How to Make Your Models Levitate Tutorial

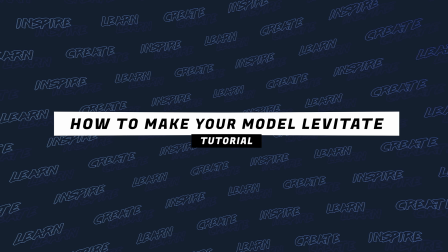4s
How to make your model levitate. Tutorial. Hello everybody, welcome back to the channel. Hopefully you're all having amazing creative days. In this video, I'm going to give you a little tutorial on how to do this.
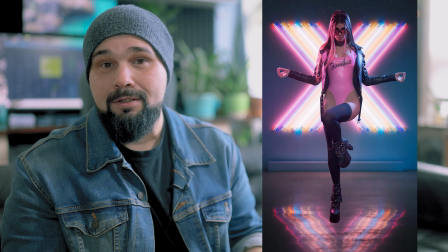16s
Now, this is a picture of a model levitating on the background, but I'm going to teach you what you need to know in order to have moving elements on top of a photo.
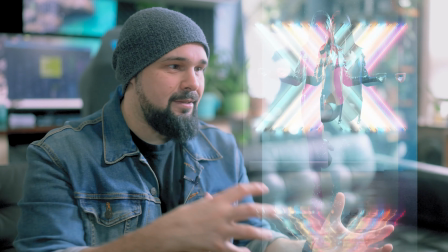24s
So if you want to take your Instagram to the next level and create some dynamic photos with moving elements, this tutorial is for you.
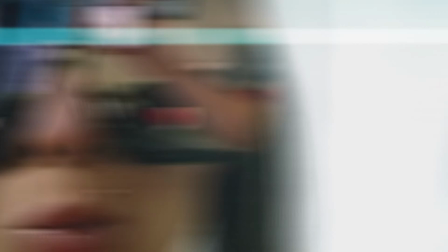31s
Let's get into it. All right, so welcome to the video. Today we're filming on the phone, and we're doing a behind the scenes with Zombaebby. Zombaebby. You've got so many names. I only had to put the baby at the end because like Zombie was taken by everybody.
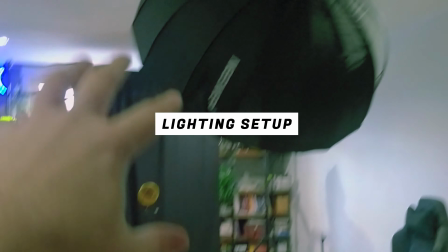55s
Yeah. Okay, so here's the plan. We have one light up here. Model is going to be standing in front of this light.
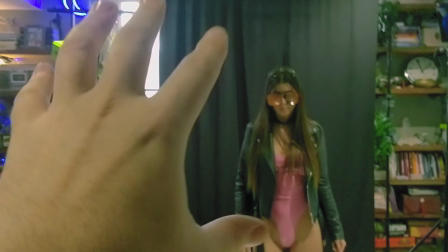61s
And there we go. We have the black backdrop, so we can cut her out because we're using that image there with a kind of dark backdrop.
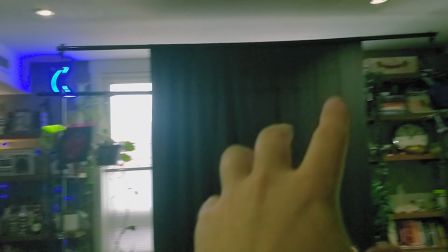68s
We have a pink gel on one side, blue on the other.
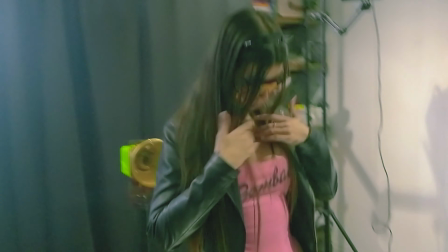72s
We have a warming gel behind her, and I'm going to be using a black pro mist filter, so hopefully that creates a nice glow.
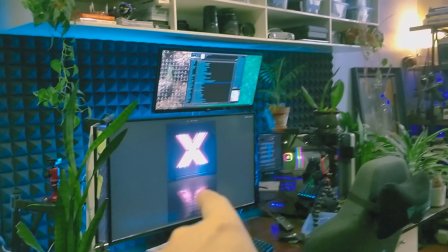79s
And then, because the ground is reflective there, we have a mirror on the ground here. All right, so let's talk about conceptualizations. Yes, that's a real word.
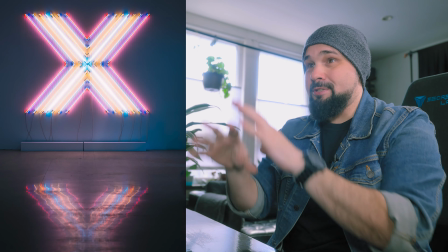90s
So we have this beautiful image we downloaded off a stock website. Obviously, you got the neon lights and stuff in the background. Looks really cool.
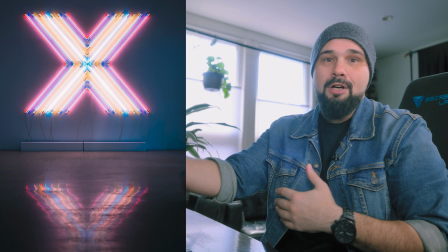96s
Now I want to take a photo of this model. Obviously, she's not in that image, that, you know, the stock shot image.
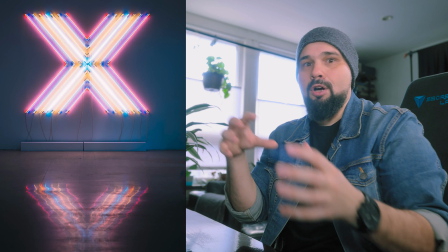101s
So I have to sort of get the lighting in my photo reflecting off of her to look like she was in that original photo.
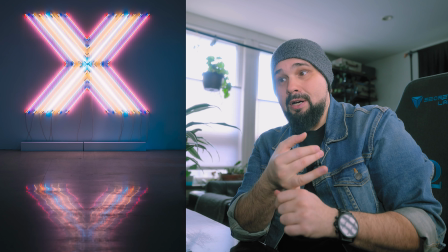109s
So in this case, we have this neon X behind her. So I put a nice warm light behind her.
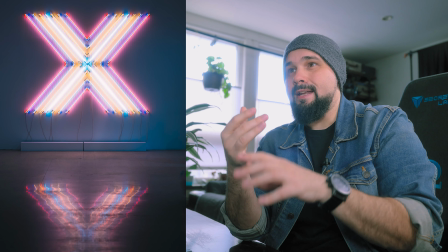114s
You can see in the neon X, there's a lot of whites and yellows, and then blues and pinks.
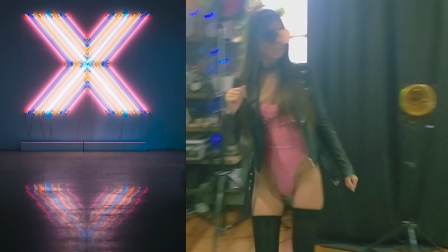118s
So I put a warming gel behind her, and that's gonna kind of be like the yellow light coming from behind her as if it was the neon sign.
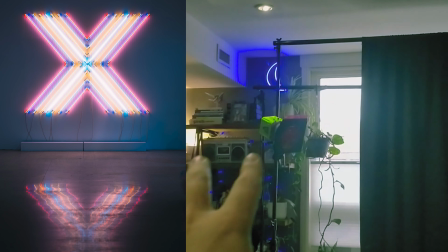125s
And then I decided to put a pink light to my left and a blue light to my right.
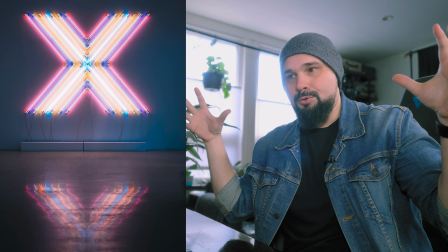130s
So there's gonna be two light sources flooding from either side.
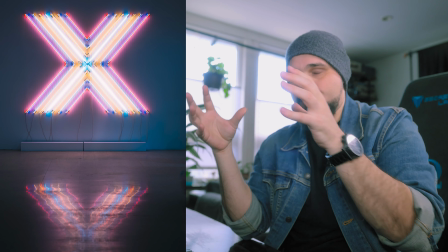133s
And that pink and that blue light is gonna complement the pink and the blue coming from the neon behind the model in the original image.
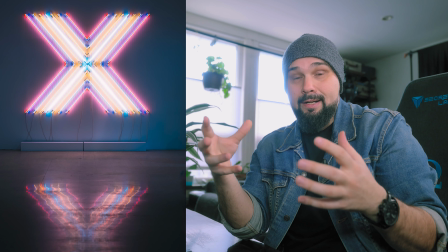140s
So that's the concept there with the lighting. So hopefully that matches.
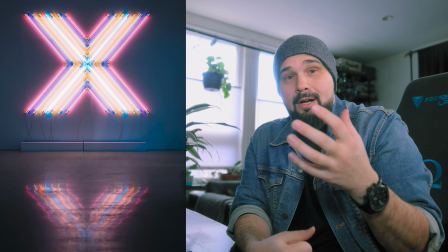144s
And then of course, the floor in this image, I haven't decided whether or not I want to have a reflection of her body on the floor or just her foot,
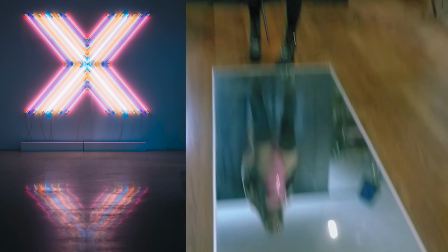152s
but I put the mirror on the ground to get her reflection from a lower angle.
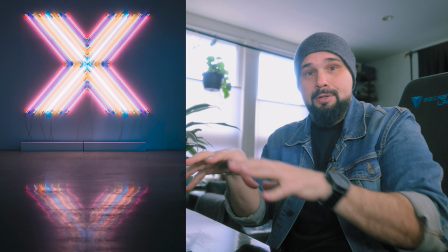156s
So if I want to take that, I can cut out that reflection and sort of blur that on the floor to make it look like her image is reflecting off the floor.
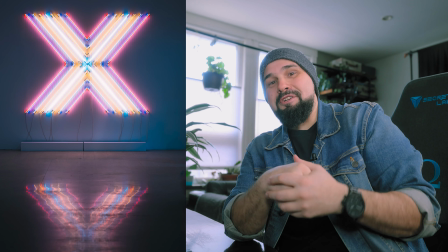165s
So that's the conceptualization for this composite shot.
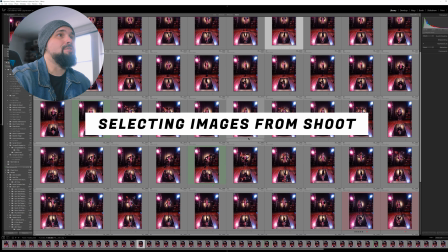170s
All right, so here we are in the Lightrooms. These are the images that we shot for the shoot.
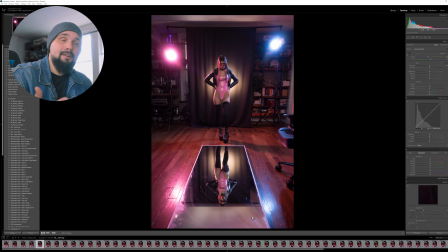175s
And you can see here we got the pink light on the left side, blue light on the right side.
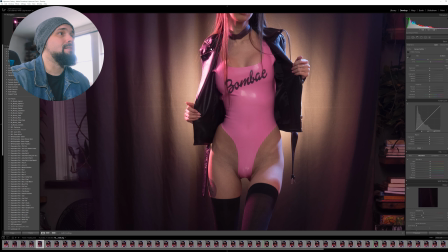180s
So we got a nice pink light coming from this side, and we got a nice blue light coming from this side.
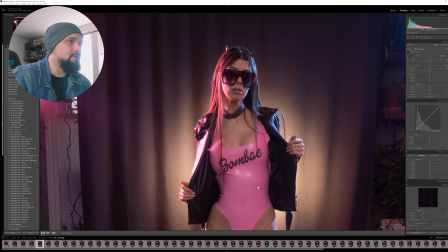185s
And the warming light in the background didn't really do much in terms of adding any kind of character to the shot for lighting.
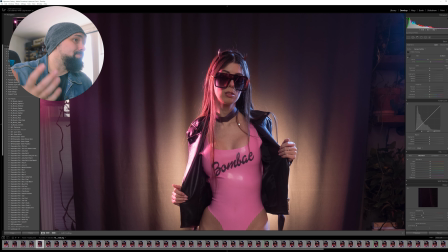192s
I don't really see it on the hair either, but so that light probably wouldn't be necessary.
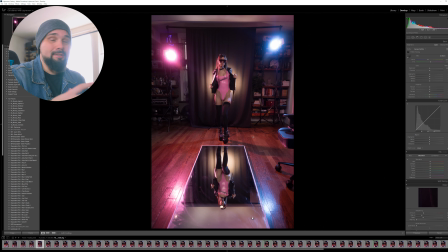198s
In the original concept for this, I had a trampoline, and I got the model on the trampoline, and she was, you know, testing to see if she could jump, but with these shoes, it was a no-go. So we had to scrap the trampoline idea, and also with the mirror in front of her, if she fell forward, yeah, that would have been a mess.
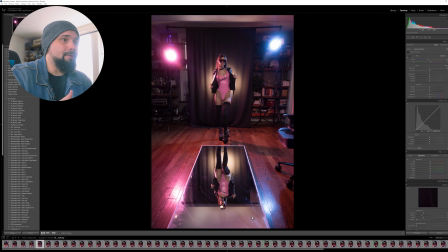215s
And that's not really the kind of photo shoot we want to do. So what I decided to do is, this is the image I ended up editing here.
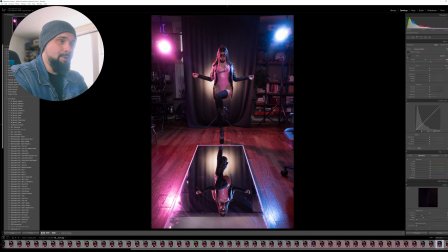223s
And you can see, really changed the temperature. I made it really blue to match the stock image, which is pretty cool tone.
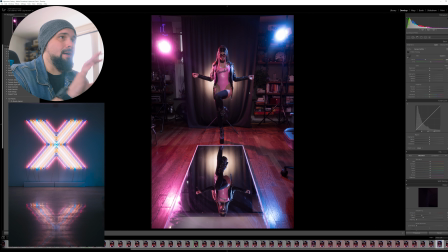231s
So I did that. That's pretty much all I did for editing, but I lost my train of thought here.
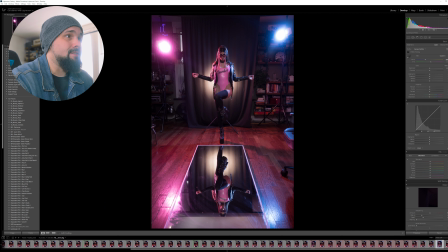236s
Oh, yes, the shoes. So what I did is, you can see here, she's obviously standing on the ground.
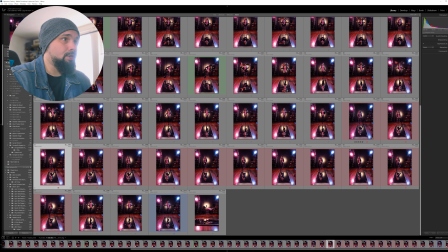242s
So what I did is I took a bunch of shots of her with her foot in different positions
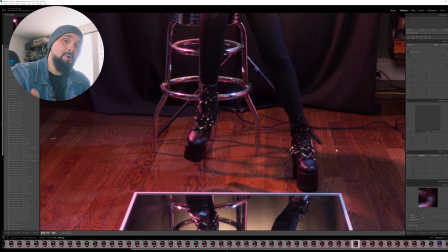250s
that I could superimpose into the shot.
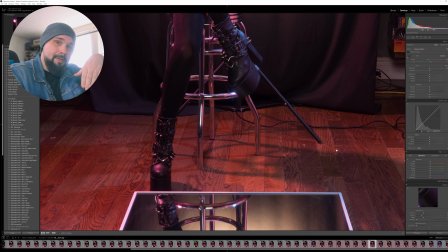253s
So obviously if you're flying, your foot isn't going to be level to the ground. Your toe is going to be kind of dipped forward or maybe to one side or the other side. So that was the idea here. So we got the shoes, you know, some stock shots of the shoes for the edit in different positions. All right, that covers the photo shoot side of this conceptualization. So now let's move on to the Photoshop.
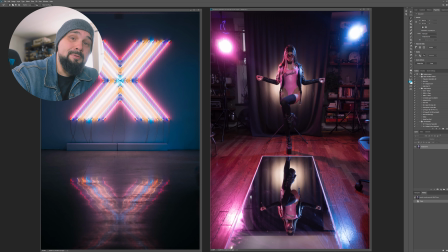273s
All right, so here we are in the Photoshops. We got both images loaded up. Now you may have more images if you're doing something more complex, but the first thing you got to do is check to make sure that the color temperature across all the images lines up. Now in this case, I lowered the color temperature of the zombie shot. I made it a little bluish to match the background.
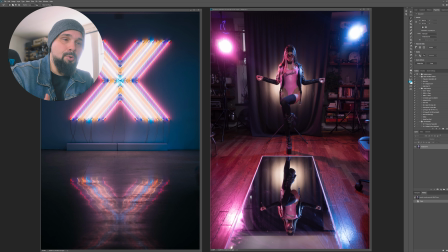289s
So now they both kind of have a cool tone to them. And I think that's super important in the composite shot, because if one image has a warm tone, one image has a cool tone, and you try and put them together, it just something about it just looks very, very awkward and it doesn't fit. And you lose that kind of immersion that you want to create with this.
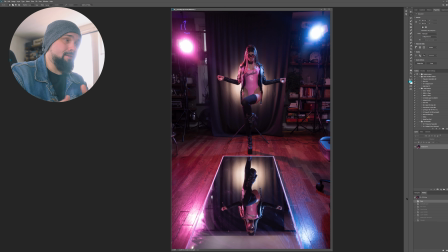306s
All right, now moving on to the next step, we got to cut out Zombie from the background. So there's different ways to do this, but this is the way I like to do it.
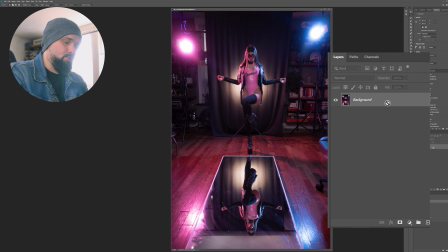312s
I will duplicate the background layer, hit Control J, and I think Command J on a Mac. Then I will click on the background layer and I will create a new blank layer by hitting this little plus icon in a box to create a new empty layer between the two layers.
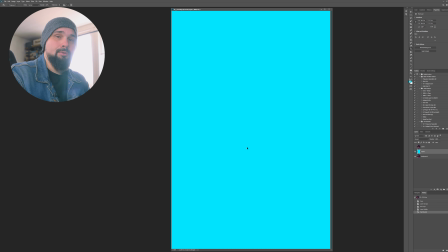324s
And then what I'll do is I'll paint that layer blue. You can pick any bright color that really isn't represented in your shot.
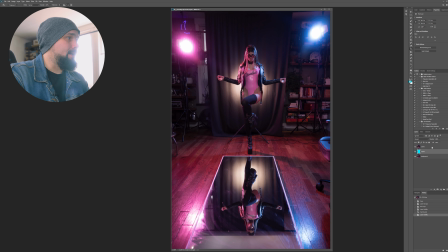331s
In this case, there's nothing that's super bright blue, so blue works. And the idea here is that if we cut anything out of this top layer, you can see the bright blue in the background. So we know what we've cut out, but we're not going to cut anything out. We're going to mask it out. And if you don't know about masking, check out that video right there and come back. But the thing with masking is it's non-destructive. So if you mask out a part of the image, and let's say you did it by accident, or you want to bring it back later, like, half an hour later or the next day, you realize, hey, I want to bring that piece of hair back or whatever, that thing I cut out, you can always go back and just paint it white and everything comes back. So it's non-destructive, and that's super useful, especially when doing composite shots, because you never know. You might mask something out and then be like, hey, you know what? I actually needed that.
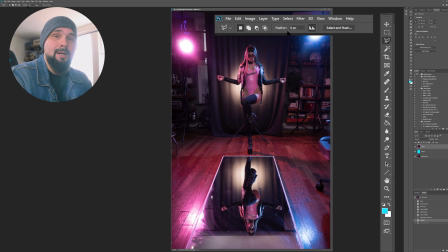373s
So what I like to do is use the lasso tool, and I have my feather set to 0 here because the model is pretty far away from the camera. If things get a little closer to the camera and you want more of like a wraparound or a softer edge,
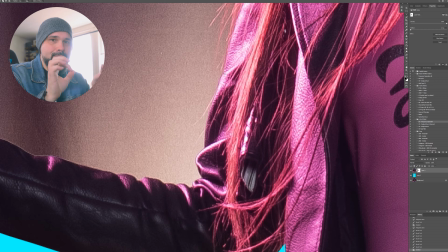387s
you can change that feather to 1, 2, 3, and it'll just give a softer edge. But in this case, I want a hard edge.
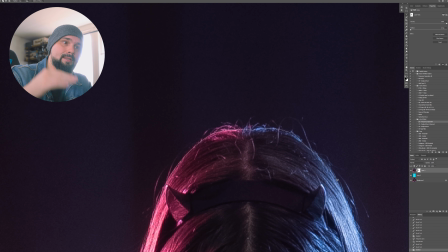392s
So what you want to do is select the background copy layer, the one that you have on top of the color layer.
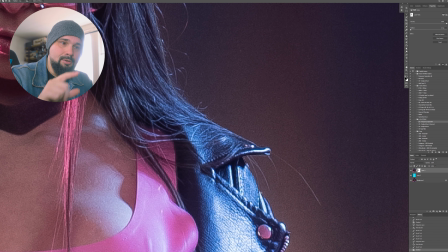397s
And then you want to take your lasso tool, zoom in nice and close, and cut around all the edges that you want to cut out.
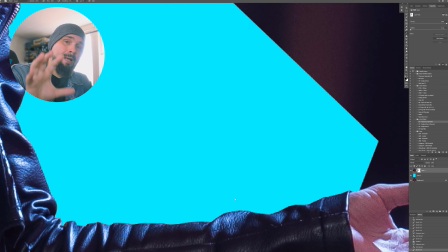403s
And once you close your lasso, then you paint the selection black. And with a mask, obviously black means it's cut out.
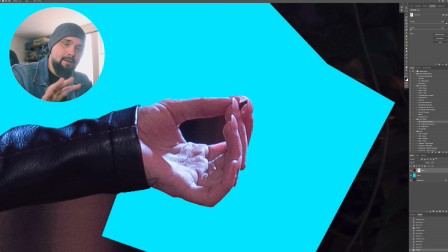409s
So color everything in black.
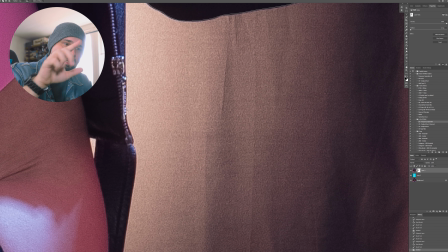411s
And when your lasso areas overlap, make sure you cut, there's like a little fringe piece that needs to be painted in black.
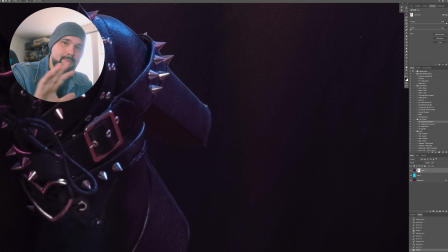419s
So I like to use the brush instead of the paint bucket because that allows me to brush over all these little fringe pieces that might be sticking out.
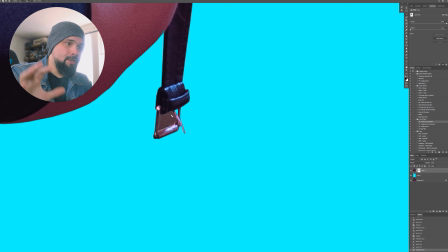426s
So it might take you a little bit of time, but go through the whole image and cut out the model from the background. All right, and cutting out is done, and that is the most tedious thing in this whole process. And the one thing I want to mention is that if you want to edit your photo, like you want to adjust the skin or do any liquefaction or anything like that, do your Photoshop editing first before you cut out.
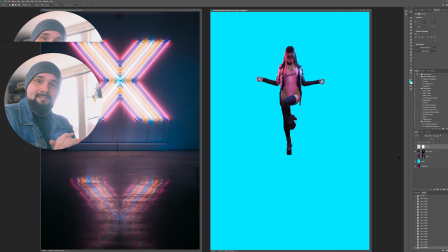444s
So just get all that editing done and then cut out the image. And here we go. This is the image cut out, and I gave myself a couple of options here.
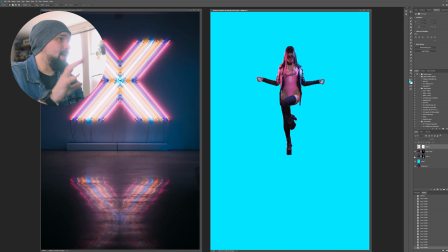450s
We have Zombie, and then we have the reflection.
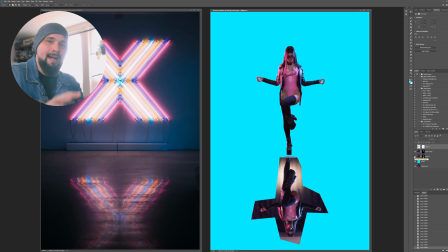453s
I'm not sure if I want to use the reflection, so I just did a rough cutout so I have it there and I can go and finish it off if I need to.
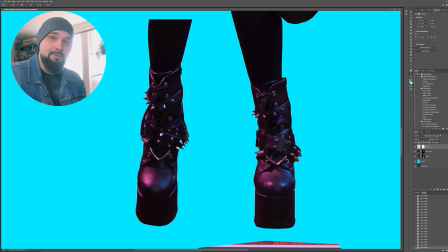459s
And the other thing I did is I cut out the other image so we have the shoe. So if we zoom in here, we can see that on the original image, Zombie's foot is flat on the ground. And that really doesn't make sense if the person is flying. You want the toe kind of angled downward or off to the side to give the illusion that they're lifting off.
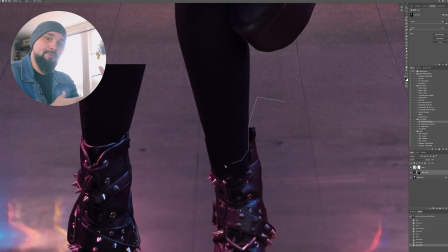475s
So we have the second shot with Zombie's foot pointed downward.
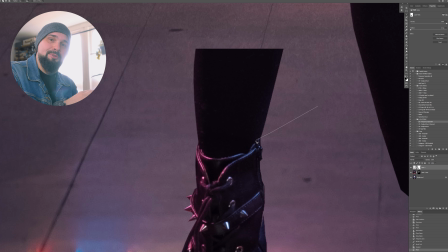478s
And what we're going to do is we're going to cut out her original foot and then superimpose this new foot on top of the old foot to give that illusion.
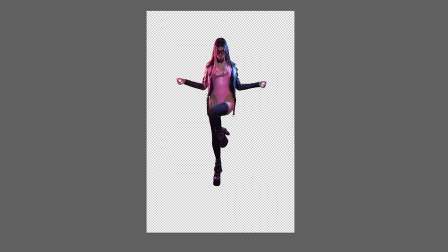485s
In order to create the illusion that Zombie's floating, I need a shadow underneath her to create a separation between her foot and the floor, and that kind of creates that illusion.
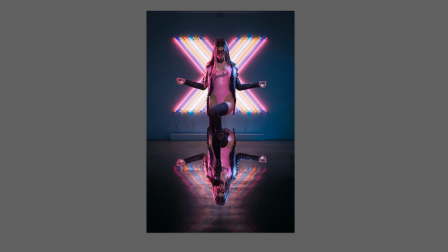493s
So what I did is I took the cutout image of Zombie, I flipped it vertically, I changed it to completely dark. So using saturation, I just pushed the slider across to make it black.